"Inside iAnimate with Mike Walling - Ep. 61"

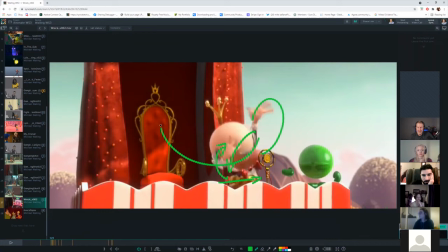178s
push the hips over sink in the body fold all this up here and then move through a bottom mark you know and so they're just finding ways to like because think about it all this flows right this flows this flows everything kind of moves through arcs and so they're looking for connection points
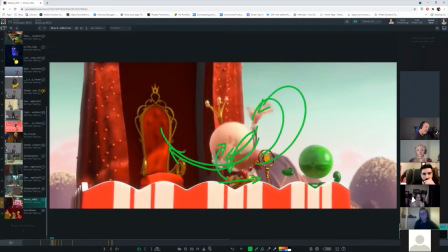196s
they're looking for things that will help these vehicles to go this way they want everything to kind of wrap up so that everything can kind of squash through like a like a hamburger right you know from a ball to a hamburger and back to a ball again you know so part of it's
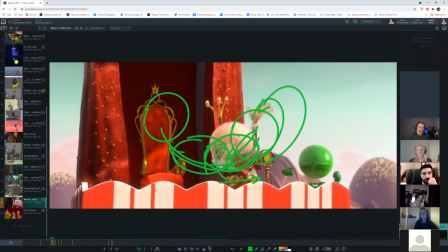215s
like just 12 principles of animation and like just knowing how to apply them um and then imagination for interesting timing right like really long choices for like really long hang times that's just like a really that's like a decision like i'm gonna make this guy like hello just like up there for like
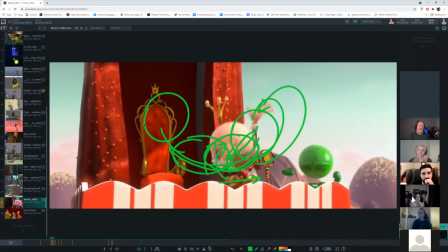234s
a day and then he just like pops back down right you know there's just a lot of experience that comes with that you know be patient to a degree right because it's gonna take it's gonna take time for you to like to get to that level you know it's like it's a it could someone who's really good who just gets it and is like their comprehension
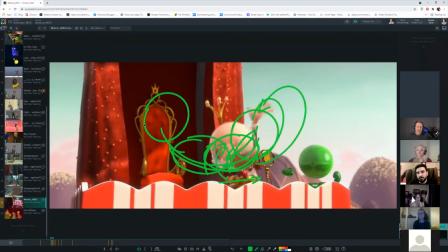252s
understands these concepts um with enough practice could probably get there like three years maybe three years of like hard practice excuse me and then like um some job experience and like just feedback from good directors good supervisors for some
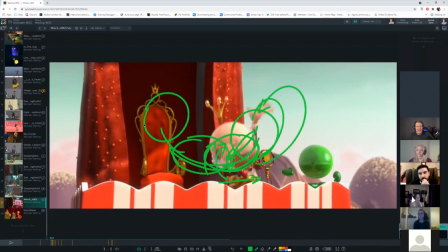266s
people it's like six years to get to that level you know but it depends on a lot of factors you know it shouldn't none of us should compare ourselves to anybody else because we are only us right it just is what it is right and so i would just say start with reference and then move away if it if nothing else at bare bones you just want
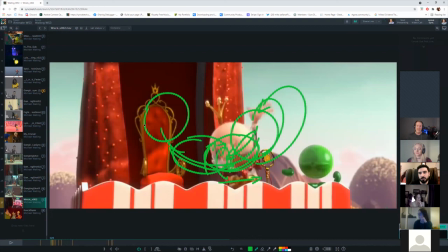285s
those main poses we talked about Just start building your foundation.